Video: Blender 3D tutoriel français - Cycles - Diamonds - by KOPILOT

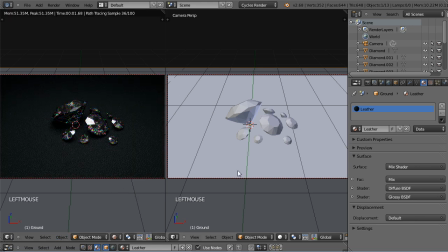Je vais garder un mode rendu de ce côté-ci, et puis un mode libre de ce côté pour faire les ajustements.
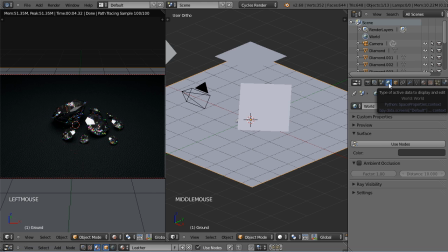Nous n'oublions pas qu'à notre scène, nous avons une influence non négligeable qui est le panneau World.
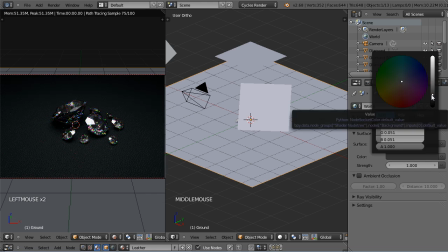D'ailleurs, si je clique ici le Use Note, vous verrez que j'ai ici beaucoup d'éclairage qui est dû à
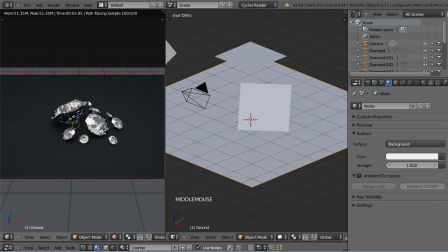la réflexion de la lumière de notre panneau World,
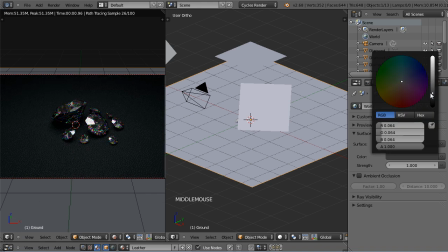ce que je ne souhaite pas forcément. donc je vais plutôt la garder vers un gris légèrement foncé pas complètement noir sinon j'aurai évidemment les réflexions dans les diamants complètement noires aux provenances du world on va garder un gris légèrement teinté ici
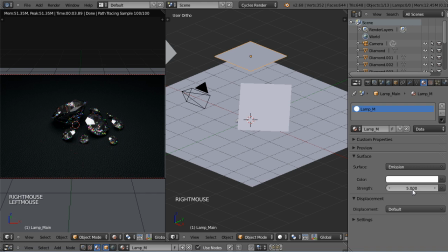et puis on va avant toute chose jouer sur ces lampes j'ai envie de pousser un petit peu alors j'ai des reflets qui sont vraiment très clinquants ici mais j'ai envie de garder une grande force d'éclairage de ce côté-ci et puis peut-être je vais tomber ce matériau à 0 pour voir
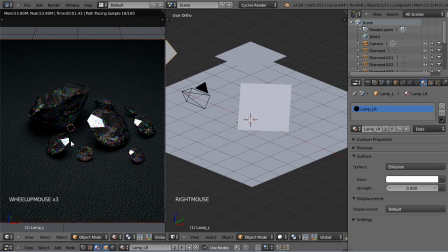exactement quelle est son influence j'ai l'impression qu'il n'y en avait pas beaucoup je vais le mettre, si je le passe à 5 alors là effectivement on voit que j'ai beaucoup plus de réflexion en provenance de ces lampes je vais le garder à 2 et puis
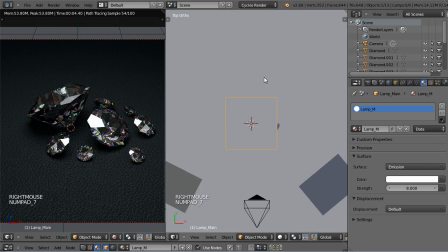vous verrez que maintenant si je me place par exemple en vue de dessus wireframe
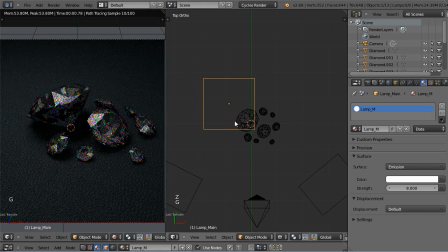je peux déplacer mes lampes et puis je vois effectivement les reflets qui changent alors cette lampe là j'ai envie de la garder au dessus de l'ensemble parce que j'ai envie de garder ce halo de lumière au dessus de la texture par contre je peux très bien déplacer
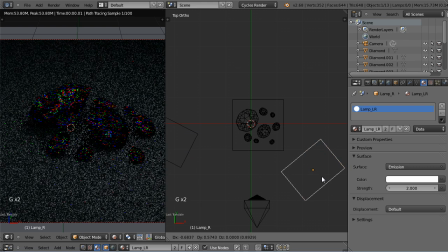ici ces lampes là pour voir mes réflexions se déplacer c'est
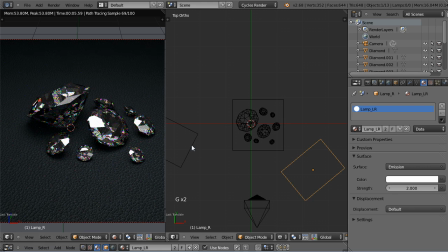vrai qu'il ya beaucoup de face il ya beaucoup de tourner, je peux les rapprocher et puis on verra au fur et à mesure des différences de réflexion dans nos diamants.
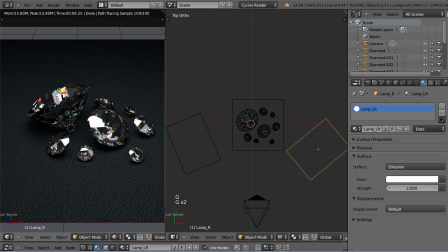A noter évidemment que, bon, là j'ai peut-être quelque chose de vraiment trop rouge, vraiment trop jaune, ici une surface peut-être vraiment trop brillante j'ai envie d'avoir un petit peu voilà, je vais peut-être l'amener ici, j'ai envie d'avoir sur cette face centrale du diamant quelque chose de relativement brillant parce que
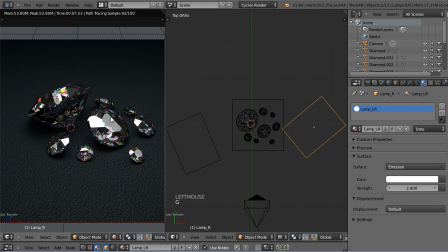j'ai envie que mon effet glaire fasse un petit coup de flash ici au centre de mon image celle-là est vraiment peut-être trop brillante, je pourrais tourner les diamants aussi, et pas uniquement les lampes donc jouer sur leur orientation plutôt que de jouer sur le système de lampes,
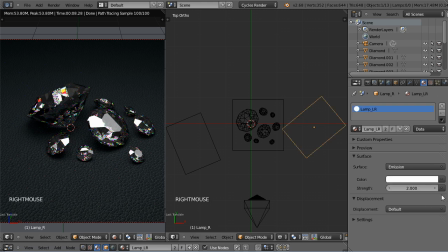mais j'ai quelque chose qui vient pas mal pour pouvoir pousser ces reflets un petit peu plus je pense même que je vais pousser au niveau de la lumière ici je suis trop je vais rester à 2 puis je vais réduire celle-là à 5 comme tout à l'heure après tout j'ai déjà quelque chose de bien assez brillant ici
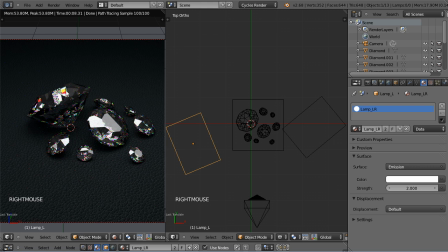je crains un petit peu pour ces composantes ici on verra avec énormément de passe ce que ça donne vous savez que je suis un adepte du tweaking et que je peux faire ça pendant des heures donc on va en rester là pour l'instant
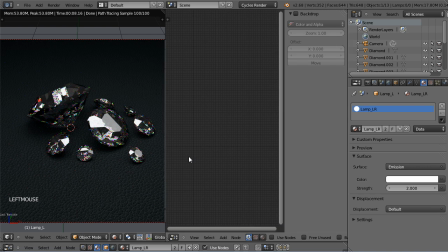je vais en revanche aller dans le nom d'éditor jouer juste sur un des matériaux alors on pourrait pour les il faut que je coche cette case là pour nos diamants ici
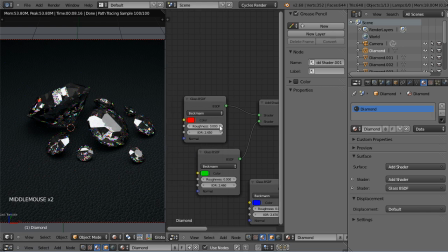limiter un petit peu la dureté pour peut-être pas avoir des reflets aussi nets on pourrait aller à 0,001 je vais l'affecter à tout le monde allez
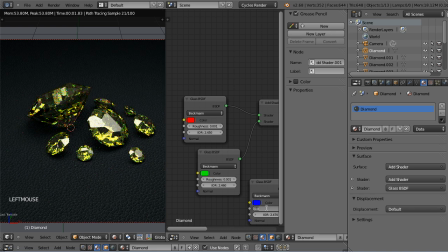0,001 ça nous évite 0,001 ça nous évite d'avoir quelque chose de vraiment complètement net au niveau de la réflexion d'ailleurs ça me donne je trouve quelque chose d'assez intéressant